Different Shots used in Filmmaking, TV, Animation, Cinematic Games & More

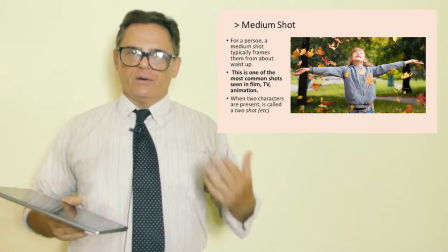[11:23]
Woody Allen has very dialogue-heavy films, character-driven movies where the characters are talking to each other and
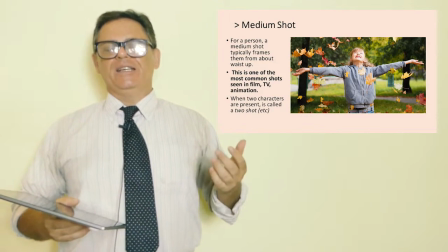[11:32]
it's not really about the cutting or the editing
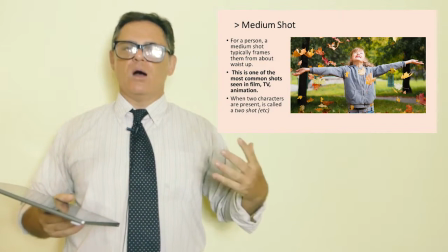[11:37]
or the camera move it's more about what the character is saying and
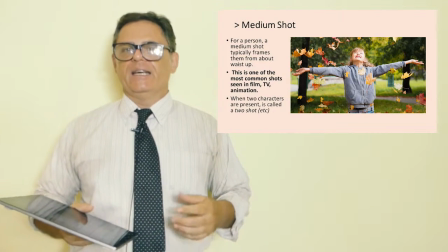[11:42]
so a filmmaker like Woody Allen tends to use the medium shot a lot okay so let's move on now we've got our medium close-up.
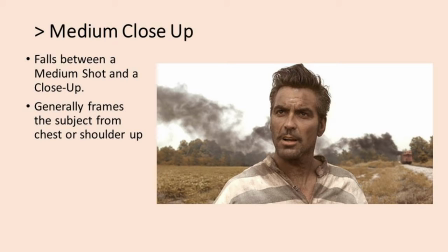[11:55]
A medium close-up, as you can see in your notes, it falls somewhere between the medium shot and a close-up.
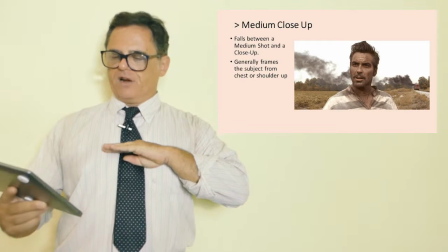[12:03]
It's generally framed from the chest or shoulder,
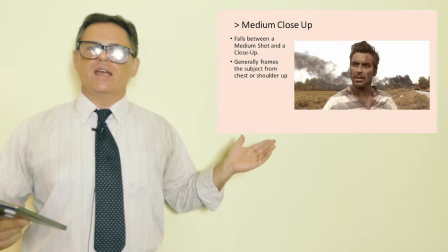[12:08]
so where I'm holding my hand now and where you can see in the frame, that is the medium close-up.
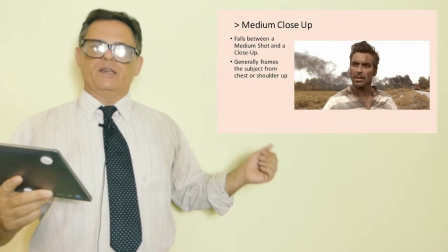[12:15]
In this case, you can still see some background action. You can see, I think this is from Oh Brother, Where Out Thou? by the Coen Brothers.
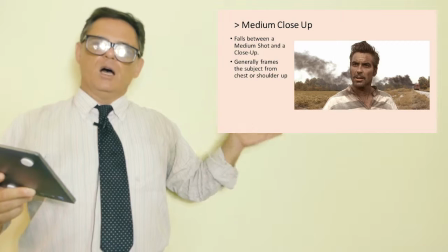[12:25]
You can see smoke in the background, a bit of a road, not much else.
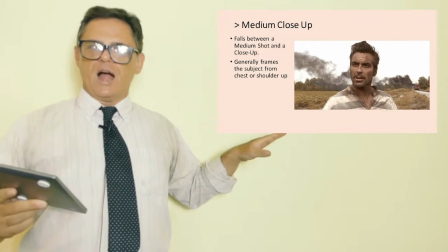[12:30]
We do know the scene is outside, but really in this shot, the medium close-up, it's about the character's expression.
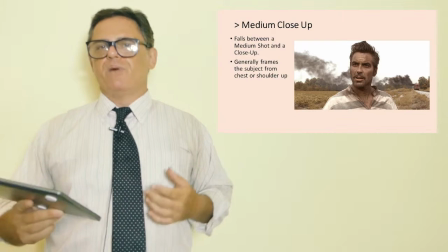[12:41]
and you get to see enough of their body to know where
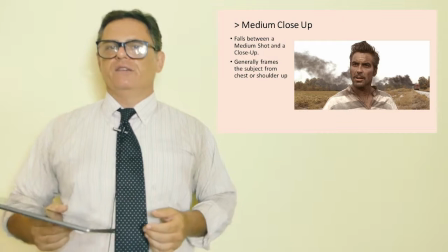[12:45]
they're coming from or what kind of activity they're involved in but not that
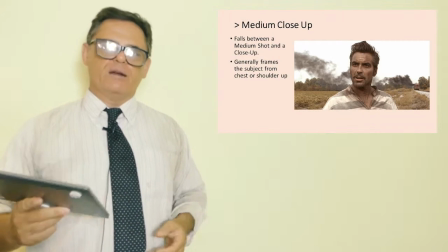[12:50]
much in this case you see he's wearing prison clothes you can see from the top
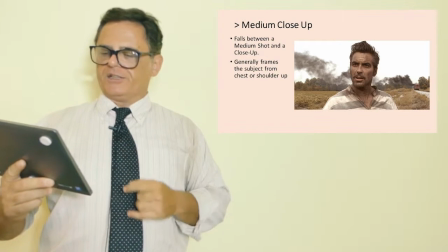[12:54]
you can see in his expression that he's got a sort of quizzical
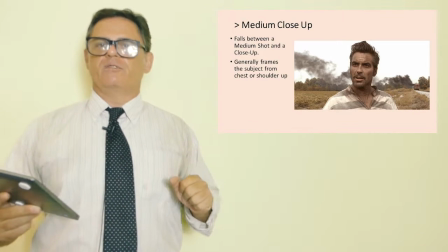[13:00]
look on his face so the medium close-up provides it's close enough to allow
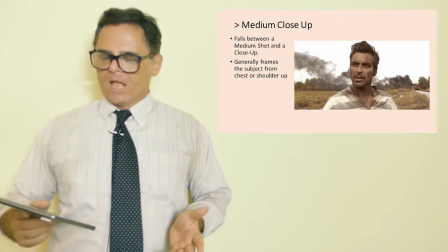[13:05]
the character to express But there's still a hint of
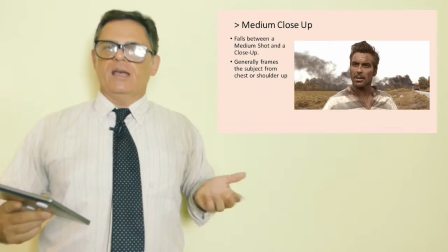[13:10]
background activity and scenario environment so that
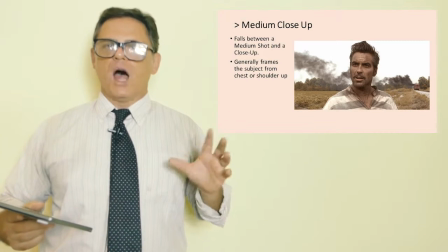[13:15]
we are not 100% settled on the character yet. So that's the medium close up. Moving in even closer, going in even closer, we've got our close up.
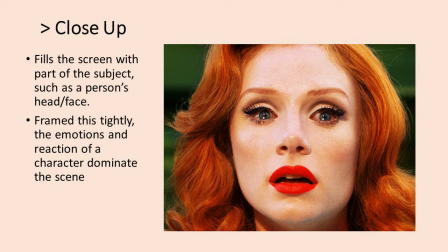[13:29]
and actors love this shot. Actors are always, that's the joke, you know, get ready, when is my close-up?
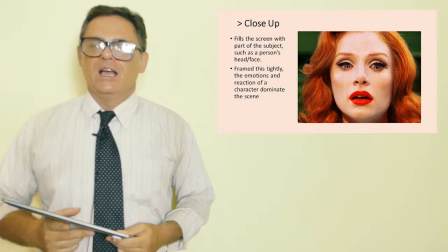[13:36]
Because this is the chance for the actor or the animated character or
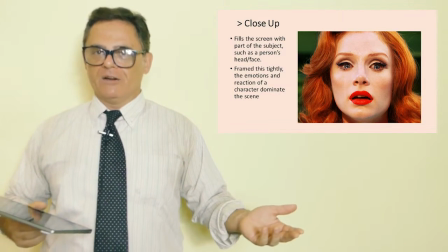[13:41]
the game character to emote.
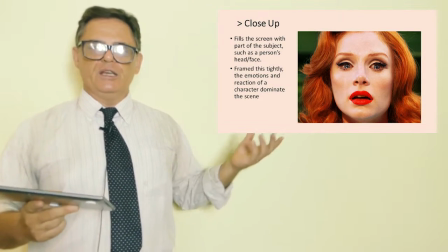[13:47]
This is where you really get to see the expression on the character's face.
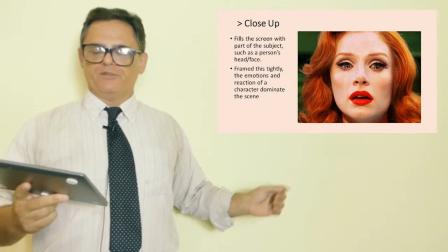[13:51]
As you can see in this frame, the sample frame, virtually nothing is seen of the background.
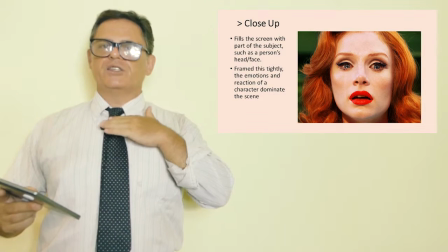[13:57]
It's all about the character. The entire face is framed from the neck or chin up as you can see.
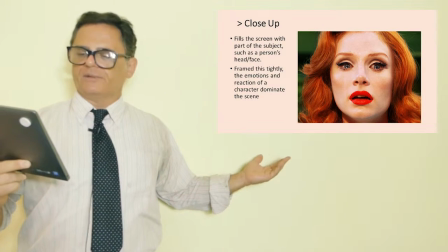[14:07]
The whole face, eyes, in this case you see she's upset. Her mouth is slightly open, you know, her.
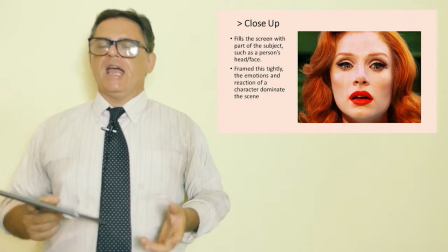[14:15]
So this is really a chance for the character to convey emotion.
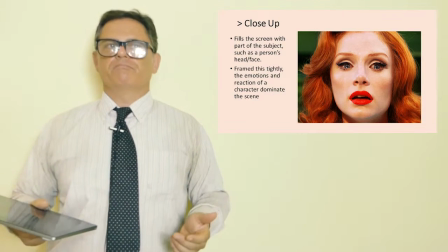[14:21]
Close-ups are used and should be used somewhat sparingly
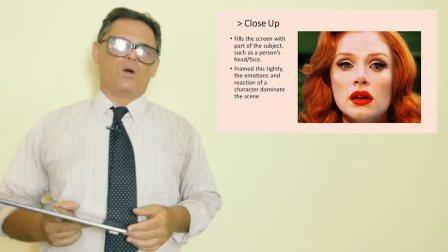[14:26]
and reserved for points of action or emotion where it's really needed.
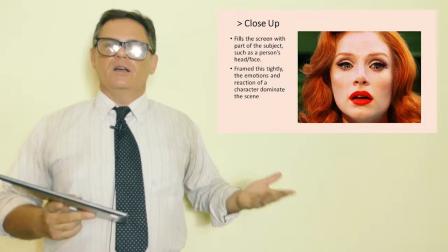[14:32]
In other words, if you're constantly turning to a close-up all the time,
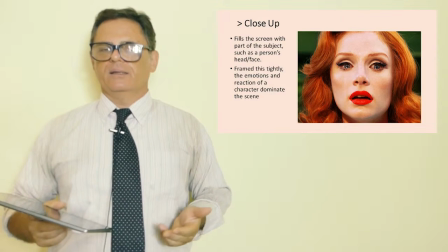[14:39]
then it will lose some of its impact or it could lose some of its impact.
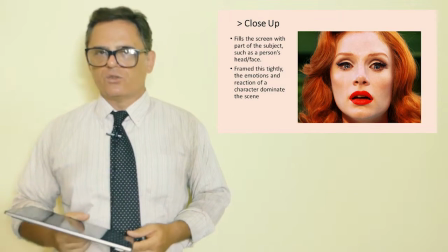[14:43]
Again, it depends on the story and the director.
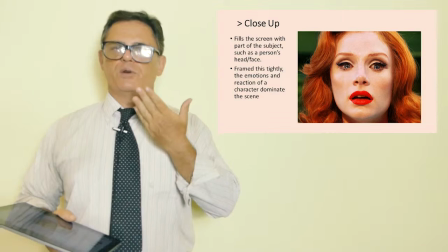[14:48]
So the character's emotion, expression, dominates the scene here.
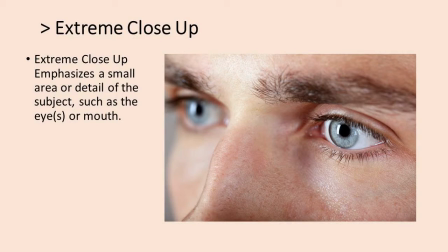[14:56]
Related to the close-up is the extreme close-up. The extreme close-up, as you can see here, it emphasizes an area of detail. In this case, the eyes.